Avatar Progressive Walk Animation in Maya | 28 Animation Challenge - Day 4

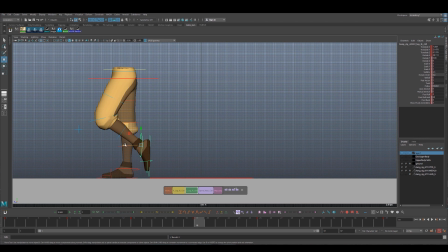And then just flipping through here, it feels like that foot's back a little bit more than I want, so I'm going to bring it forward. And we'll do this just one more time, but we can speed through that section, and then we'll go to the front view.
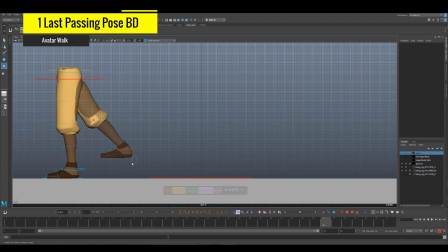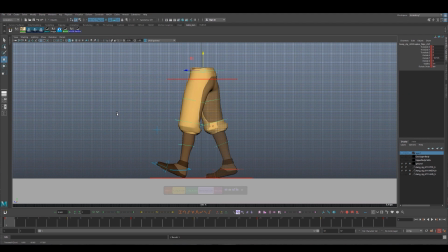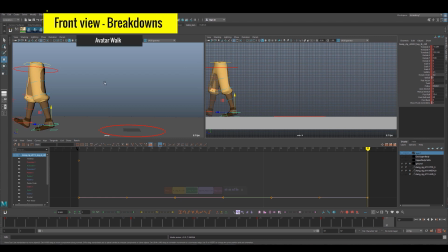All right, with the side view covered pretty good, we're gonna go to the front view to take a look at these breakdowns.
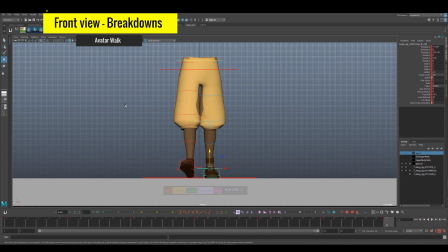Orthographic front view, scale things back so you can see everything, or track back rather.
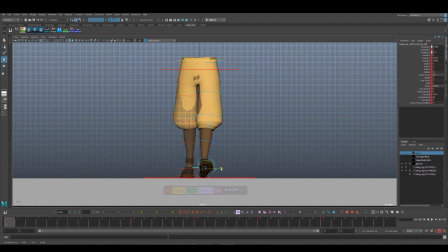And then I wanna kick these feet in overall, I think. We tend to have our feet tucked in underneath our body weight quite a lot when we walk, and then our feet may go out or in terms of rotation. But as we have on frame 7 here, one foot is planted on this right side.
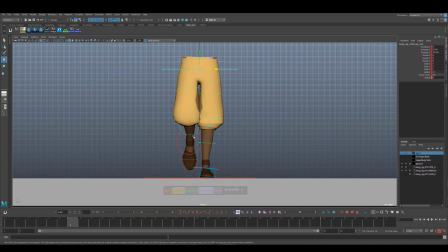So our weight will actually shift over to that right side because there's no weight on this left leg, the screen left leg. So we're going to have to shift the weight over with the cog, just translate it over X to be over top of that foot.
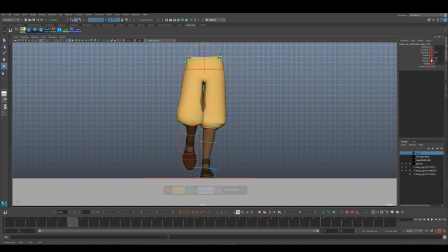And then with the hip, our hip actually goes high on this side. The side that takes the weight, it goes high on there, and there's no weight on the other leg, so it drops over there. Okay, that's really key in selling the walk from the front view,
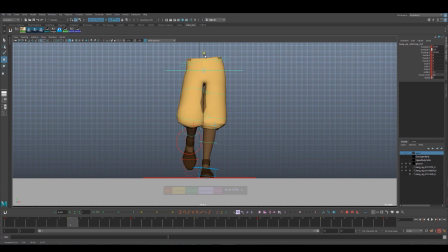and then especially if you see it from perspective, got to have that weight shift in there, got to have that hip tilting correctly, and it really hits its extreme weight shift and tilt, extreme tilt.
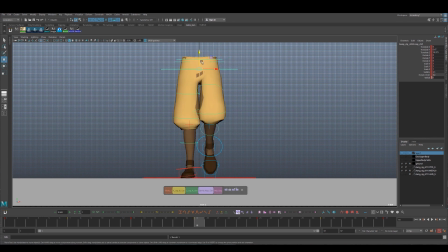Rotate Z on usually on frame 7 here. And then we're just going to do this 2 more times. It's the opposite weight shift for frame 19. So that translate X goes to screen left. And then I'm just kind of playing around with how high up this goes from this view at the same time.
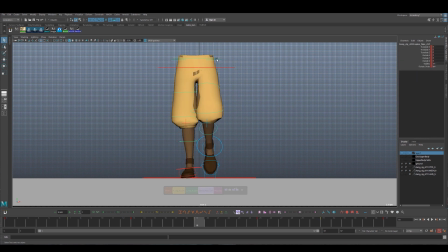Trying to put that weight shift in really quickly for the cog, and then now put in the rotate Z. So it's always going up on the side with the planted leg.
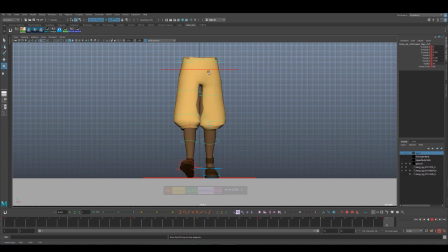And now we can really feel this walk from the front view, like a walk moving, just like we can from the side view, because we got those breakdowns. That ends our blocking plus phase, and we're going to move into blocking plus next. Now we're going to transition into the blocking plus phase.
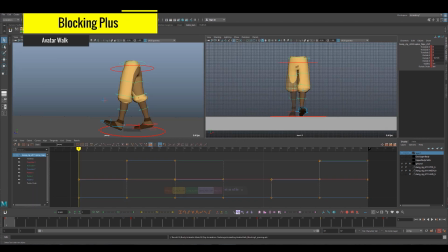We're going to add the
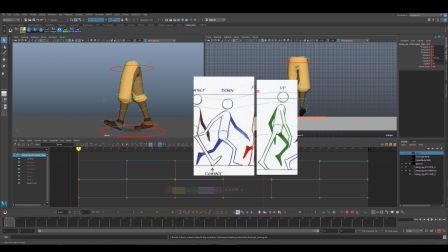down and up poses that really break this walk down further and get us most of the way there,
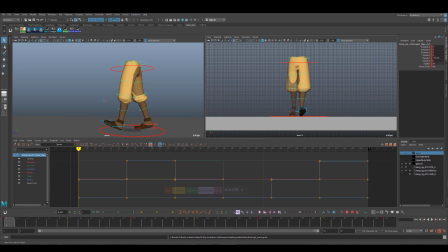ready for auto tangent. Okay, so here we go. One, two, three. We're gonna just actually back that up.
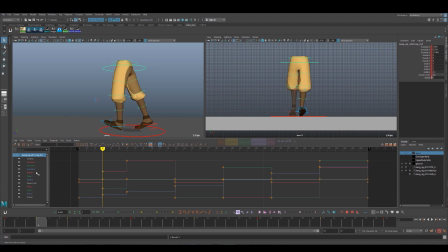I will use the tween machine again to bring him forward an equal amount so he stays at a steady speed. I don't have to think about it too much. And then I'm gonna bring him down. I want him to drop down. You know, it's okay if we exaggerate too much.
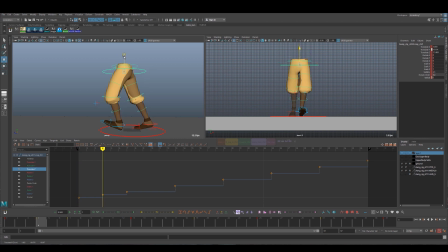He goes too far down now, because we can always change it later, and then we know that we went too far. We know that that's too much for the walk that we want to create, if it is. And then I'm going to lift this back foot.
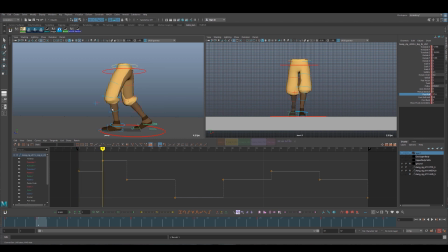So down poses are where we get this bent leg, and it's the last point of contact for this foot before it's coming off the ground. So we're gonna have a lot of heel raise here. Our weight starts to shift.
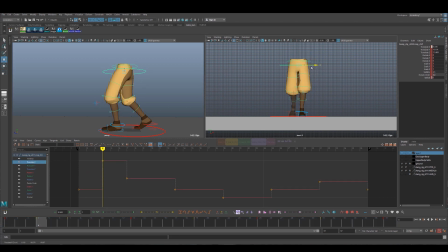So if you check that front view, our weight starts to go over. It starts to go over where the extreme is here on the passing pose.
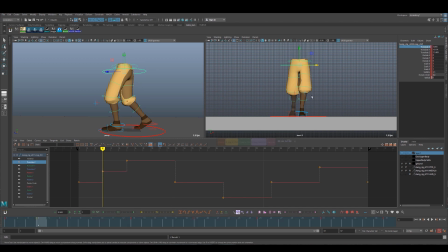And we want to favor that. So if you use Tween Machine just for this, you could like select Translate X, and you could favor that pose to be closer to it.